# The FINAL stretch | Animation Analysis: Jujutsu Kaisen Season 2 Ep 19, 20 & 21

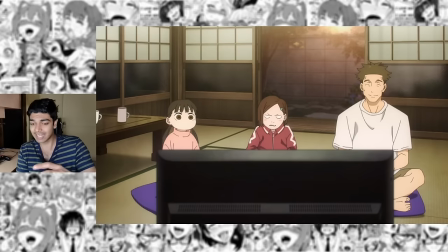This is the face that's been designed to be looked from the front side looking at it from any other side it would kind of break the charm if the animator cannot keep up with the idea of drawing a face like this in a complex perspective but whoever did the illustration here yeah they
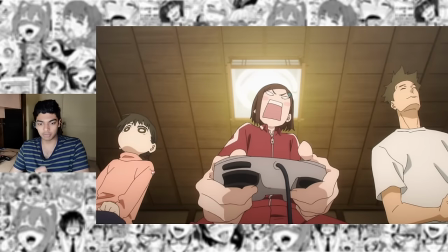definitely aced it so while yeah all these three drawings have incredible perspectives the one on the far left with the chibi face definitely the most impressive one
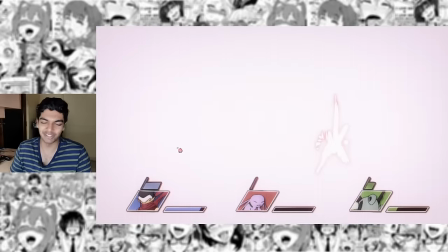i wonder who animated this could it be no credit koki fujimoto there's no way but this effects animation over here looks very fujimoto-esque for some
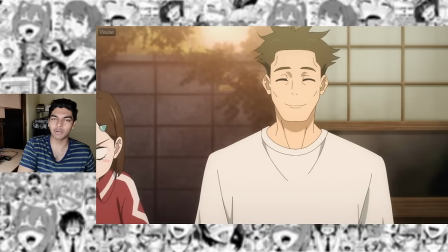reason but yeah they are playing smash bros and in season one i remember nobara saying something like she's good at smash bros nothing much to talk about this
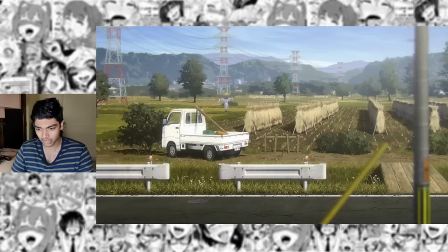portion in terms of animation it's just a strong show of incredible art direction combined with just consistently good drawings that keep up with the complex
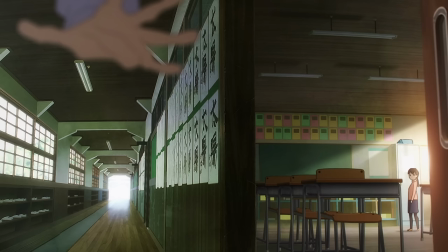perspectives such as this one no simple layouts whatsoever when now kimejima is the director then you also get sequences where it is truly really well
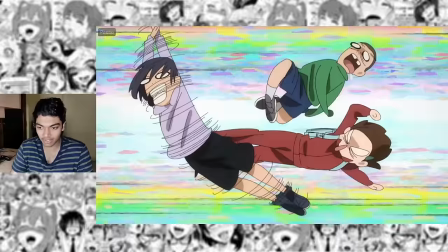animated as well like this one it is comical character acting the designs are very simple but even with all that considered this first cut is still really really
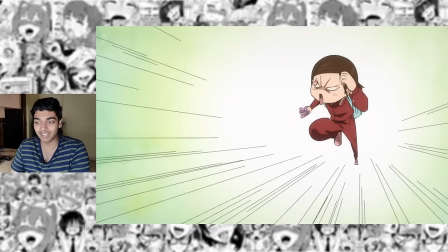good i love the foreshortening here with nobara's design that is so well done and yeah the next drawing as well again look at this knee over here for example i
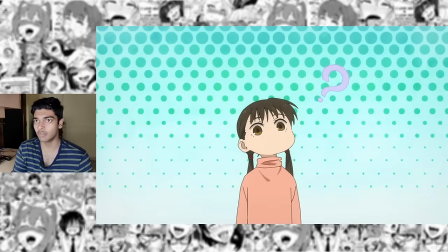like how she's drawn like a an absolute gremlin and to contrast all of the chibi designs you have this drawing which is extremely
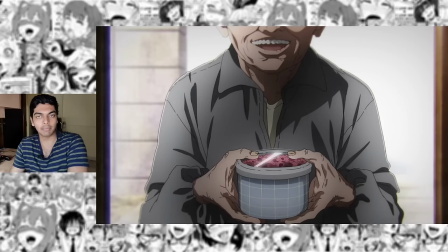well detailed and while this old person does not really have any bad intentions with like providing food this person's intentions are not the idea it's about conveying the creepy vibe with a stranger just giving you food for no reason and that creepiness is conveyed by the juxtaposition of art styles from here to
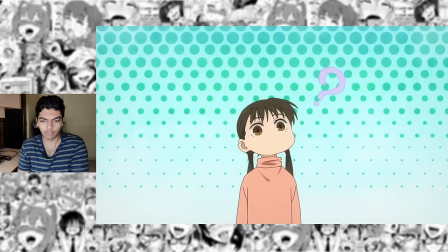here this is not only simple from a drawing point of view but also from the art direction like look at the background but here you're making it look as realistic
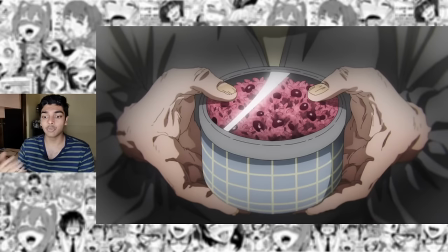as possible within the constraints of jujutsu kaisen's art style and that works so well that's multi-layered shading for the inside of the
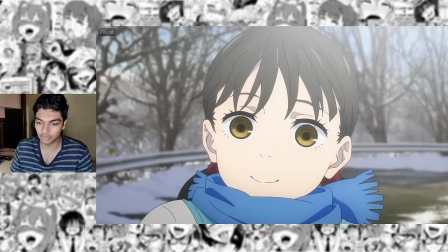person's palms blob face once again i don't think i'll ever get tired of this face it's really cute and even when she's older the blob face just works so well god that is
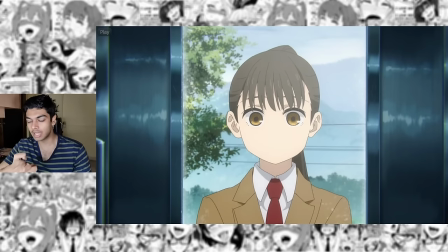so good no nose no mouth no lips not even using the eyebrows to convey the emotions so usually you convey the emotions in animation designs with the eyebrows mostly everything that's happening here is happening through the eyes and of course the blushes that are placed in the area where the
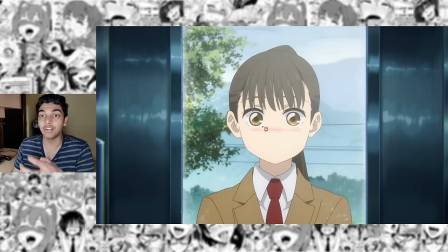nose would exist animated inside her eyes of course showing that it's a reflective surface in this case specially reflective because she's getting teary
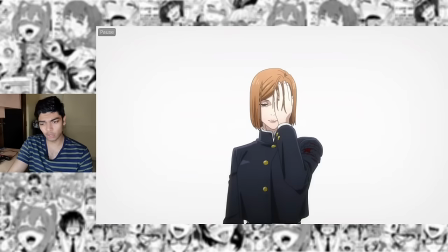eyed i love small things like that that make so much difference look at this drawing supremely well drawn like that is as faithful to the koiso
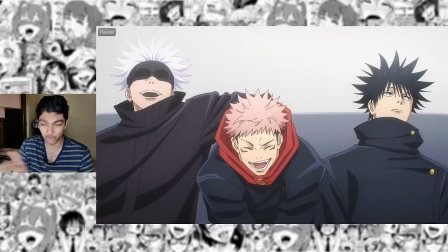designs as they can be and it continues like with these designs as well there's they're so well drawn man we do see uh nabara's eye popping out
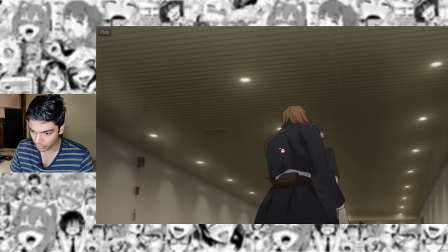yeah that's her eye really nice perspective animation on nabara here as well she goes down on her knees the body language is so well animated the character acting is just very
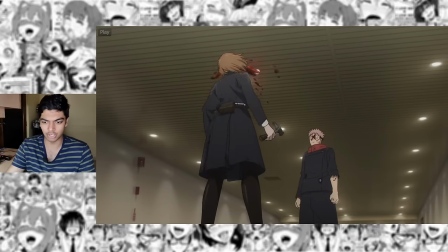lifelike it's actually the exact opposite because she's fucking dying but you get the idea it's very natural it's what i'm trying to
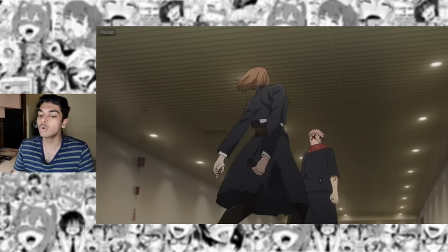say like she completely loses control of her body because she's fucking dead she goes down on her knees when she goes down her knees because of the momentum her arms and
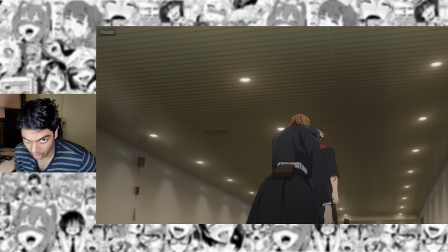hair they're swinging backwards she gets on her knees now she hunches forwards before her hips get lowered so she just falls backwards
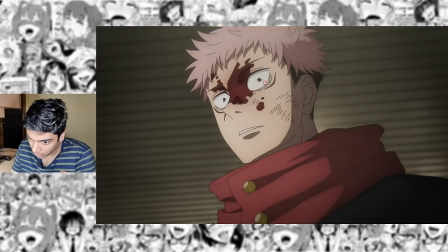these two tiny lines around yuji's pupils look at how much they add in stuff like that that's where the appeal of animation lies another
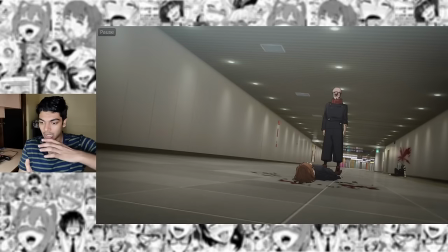exceptional storyboard worker here just having everything sink in literally for
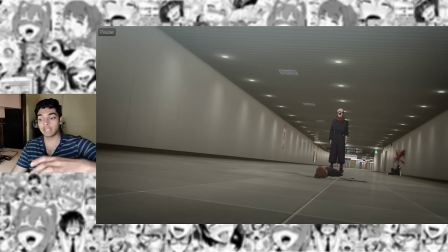yuji and making him feel as small and alone as possible that's the end of episode 19 let's get right into episode 20 which is my second favorite episode in the entire fucking franchise for those wondering what my favorite jiu-jitsu guys and episodes are number
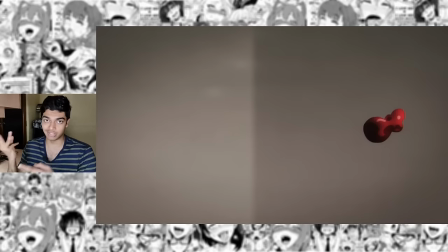one season two episode five number two this and number three episode 16 in terms of animation though i would say episode 16 the best season two episode five second a very close second and then episode 13 of season one starting with a blood droplet beautiful blood droplet that could be auto in between really cool
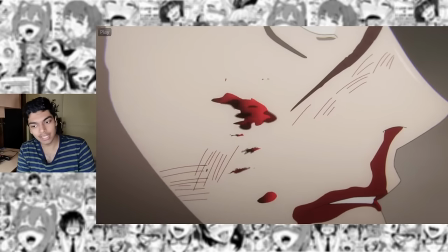storyboard idea transitioning from spillage into spillage yeah
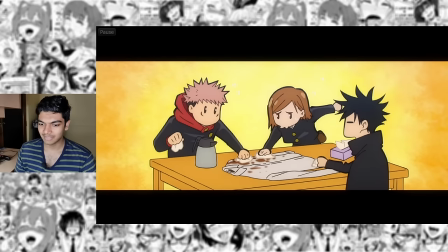this is clearly supervised by tadashi hitamatsu i love how megumi is not even helping here he's
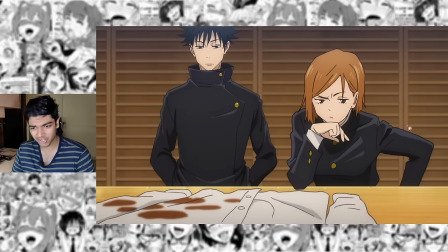just patting like an area where there's no spillage once again this drawing on nobara here is just so quirky not really following the designs once again yuji tokuno using
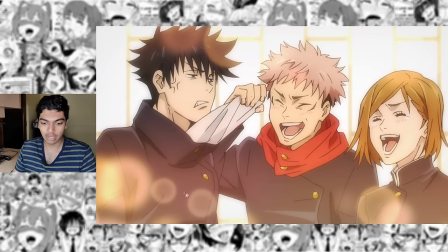the lighting here this is pretty much overblown with warm colors and light bubbles bloom and then we cut to like extremely cold colors and
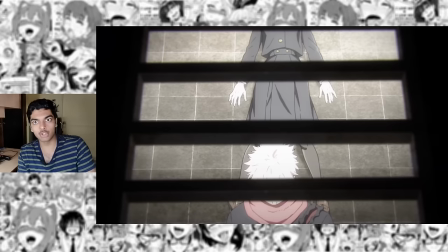no bloom whatsoever this especially it looks like you're in a mortuary with the shot it's it's very weird how they're pulling that off
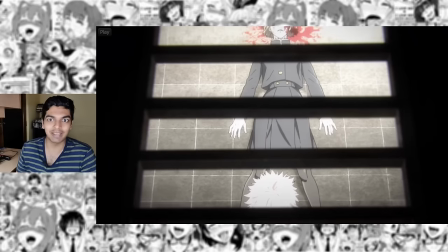with just the lighting because planning out stuff like that is not expected in the schedule about this drawing right here i mean i don't need to talk about all the
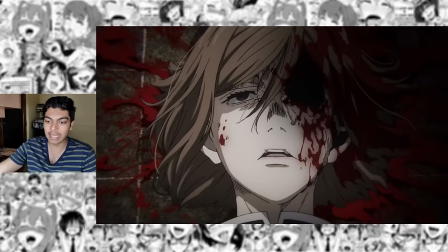strong drawings of this episode this video would be too long if i did that but this one specifically in the layout done by durian colon
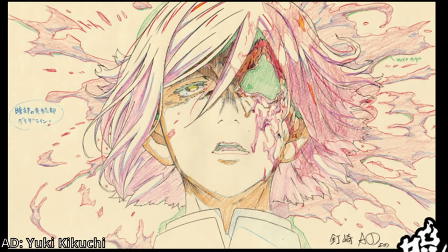it already looks really good but of course the corrections took that to the next level the layout here is just straight up evil i did not ask for
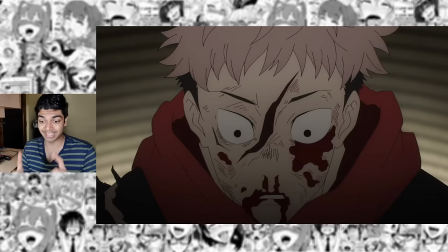pov nobara's eye socket thanks yuji tokuno starting from here exceptional drawing here the line work is excellent again the animation is entirely by
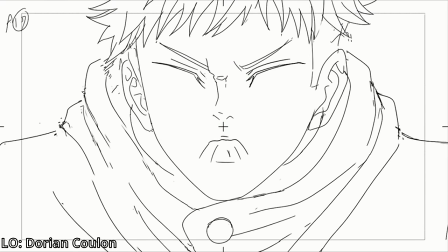durian koulon fully mapped out the moment and all of that moment translated to the final product really well there's so much good layout that keeps getting wasted that did not
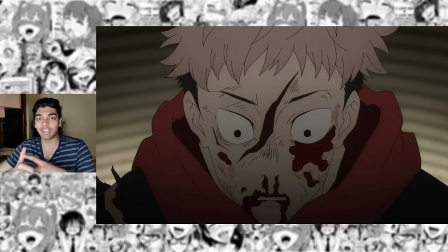happen here because first of all durian koulon being so amazing at providing really well polished layouts i've seen him post on twitter time and time again he's an advocate of having highly polished layout while that might result in sacrificing your ambition for the scene it's much better than having an ambitious shot that
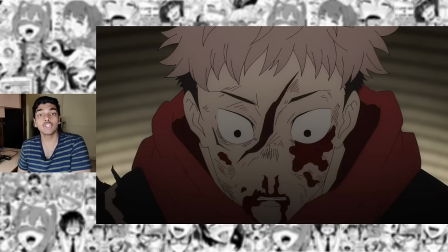completely gets ruined in the final product dorian does not let that happen he makes sure his layout is usable by keeping it as polished as possible of course if he had more time he would also just do the second key animation or well the genga for his own scenes hello this is editor
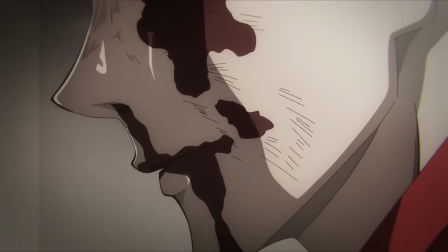mancoman i'm just gonna jump scare you with a small nugget of knowledge so dorian did actually do the genga for the scene now while it was heavily corrected by
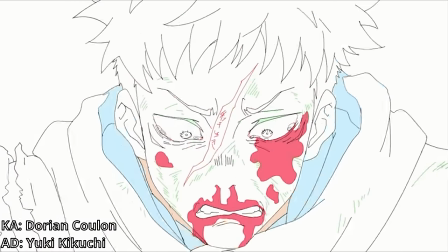yuki kikuchi dorian still applied those corrections himself so this is excellent work by dorian this is like the best possible end result and i'm
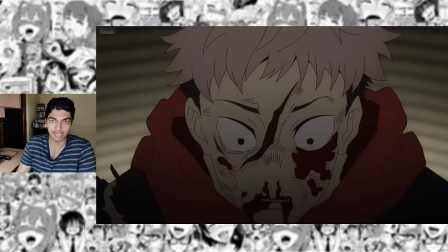spending so much time on this because this is some of the best character acting in the entire show the line work keeps getting more and more uneven like look at
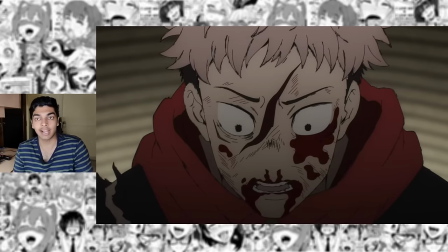the way his hair is drawn here there are no secondary shadows right it's kaganashi it's like every single stroke of his hair is
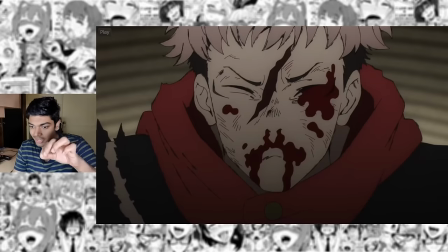followed by an incomplete inky line on top of that and those additional incomplete ink strokes they look like they're moving independently from all that line work.
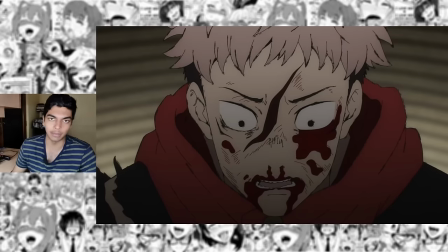Yuji is completely broken inside out and that's shown through the animation. The cut of Mahito's feet here done by Zisho Shao.
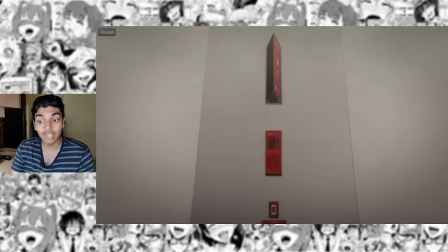I don't know if I butchered his name. He worked under a pen name if I'm not mistaken. You get that camera shake with him running across the screen to show just how fast he's running.
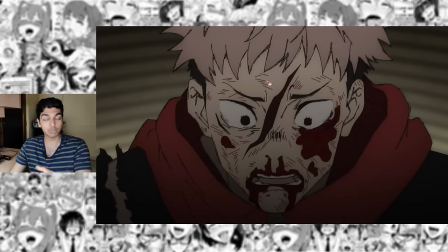This is the final Yuji cut and yeah. The incomplete inky strokes are much more visible over here and you can really tell that Yuji is just completely broken.
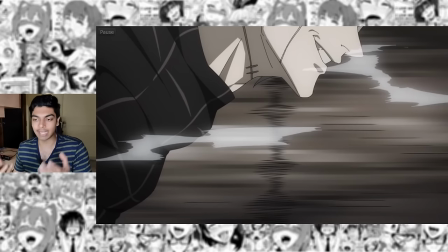Starting here is the final sequence that Benjamin Ford did for Jutsu Kaisen season 2.
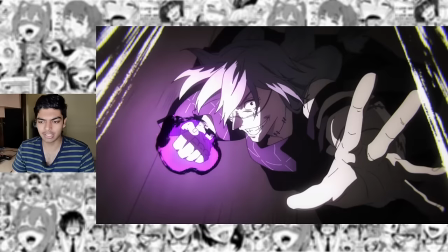His layout for this is very well completed strong anticipation on this punch it's double anticipation you hold this pose to then pull through the actual
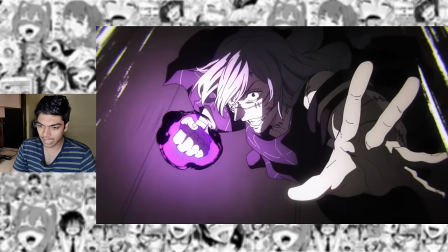punch pose and the frames to pull to that pose is just a smeared eyeball and then the palm comes in front extremely strong drawings once again the lighting
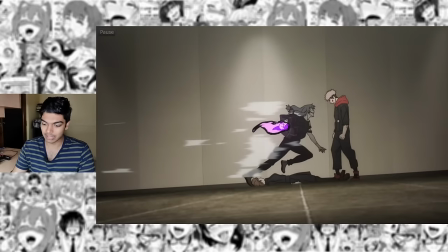is so incredibly well done just look at that that is just normal lighting and then the focus is entirely on mahito here really
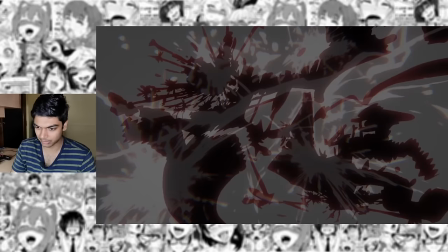nice impact frames over here i wish i could see them these once again look like straight up koki fujimuto impact frames once again look at this build up and release
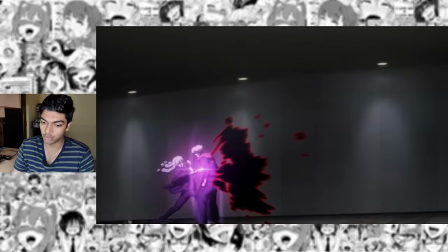a double release over here first all the effects get blown from yuji's back and then it actually hits yuji and he's just just pinballs while
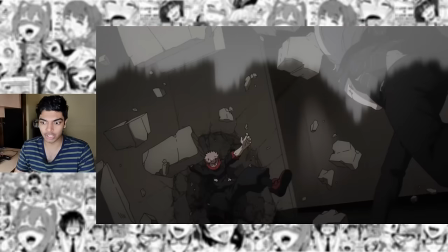dorian scene does end there the amazing sense of timing from tokano side does not once again carrying all that momentum to the next cut which is a still
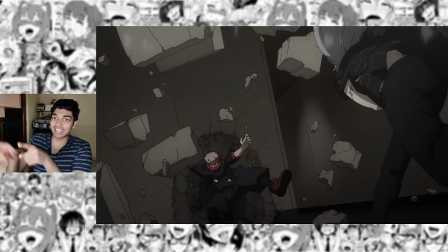frame but you can still tell that yuji was thrown so hard because that entire scene of yuji going from here to here is pretty much
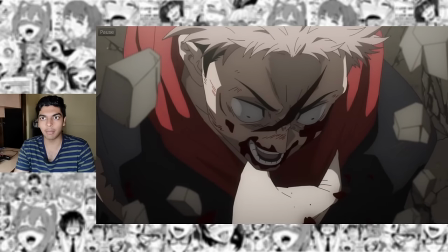skipped that's how fast he's being thrown he's in slow motion but then maito's palm just comes in regular motion grabs his collar and then throws him around kick
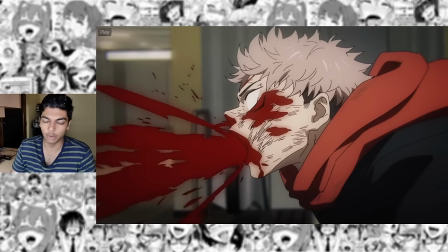to the head go to slow motion again just I mean if you bleed that much you're supposed to be dead there are so many good drawings in this episode that people thought this was Tadashi
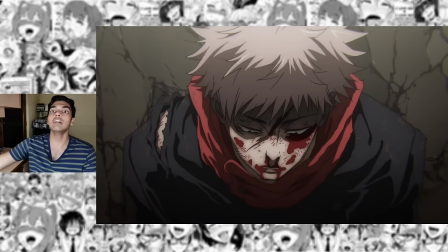Hiramatsu this is not Tadashi Hiramatsu it's just one of the dozens of extremely skilled animation directors that were
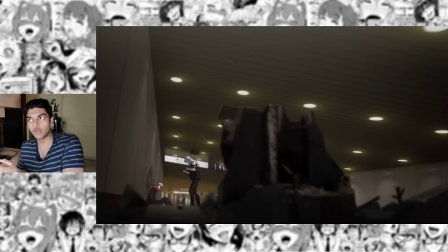part of this episode Yuji Tokuno story boats it's like shorter coaches or no but a little bit more momentum oriented I don't even know
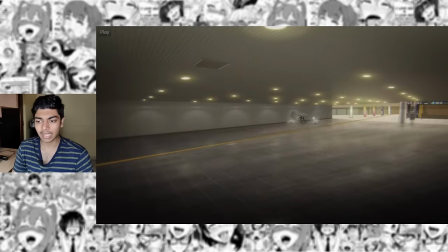how to explain that but it feels very much aligned with Ghosts of Vision again just look at how fantastic this layout is you've already heard the dhoto clap yuji is nowhere to be seen if this was just a close-up of mahito we wouldn't know if yuji just dodged the attack but yuji's just it's just
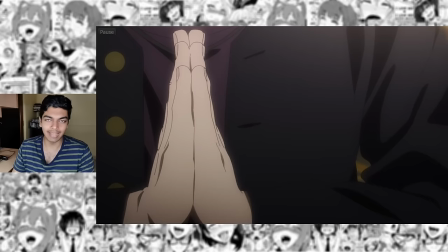gone combined with a clap that you just heard you know what's happening and it's my brother's entrance once again animated by durian colon he did an
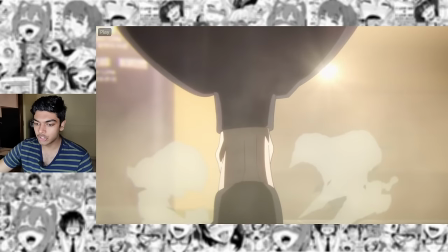exceptional job here once again now for these cuts i do not necessarily know if it's kakani or not i would think so
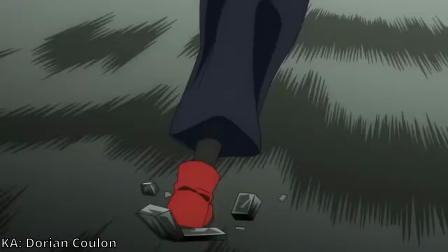but then again it's durian colon this cut which i would say is like a signature cut for jiu-jitsu kaisen in the layout for this you can see that it has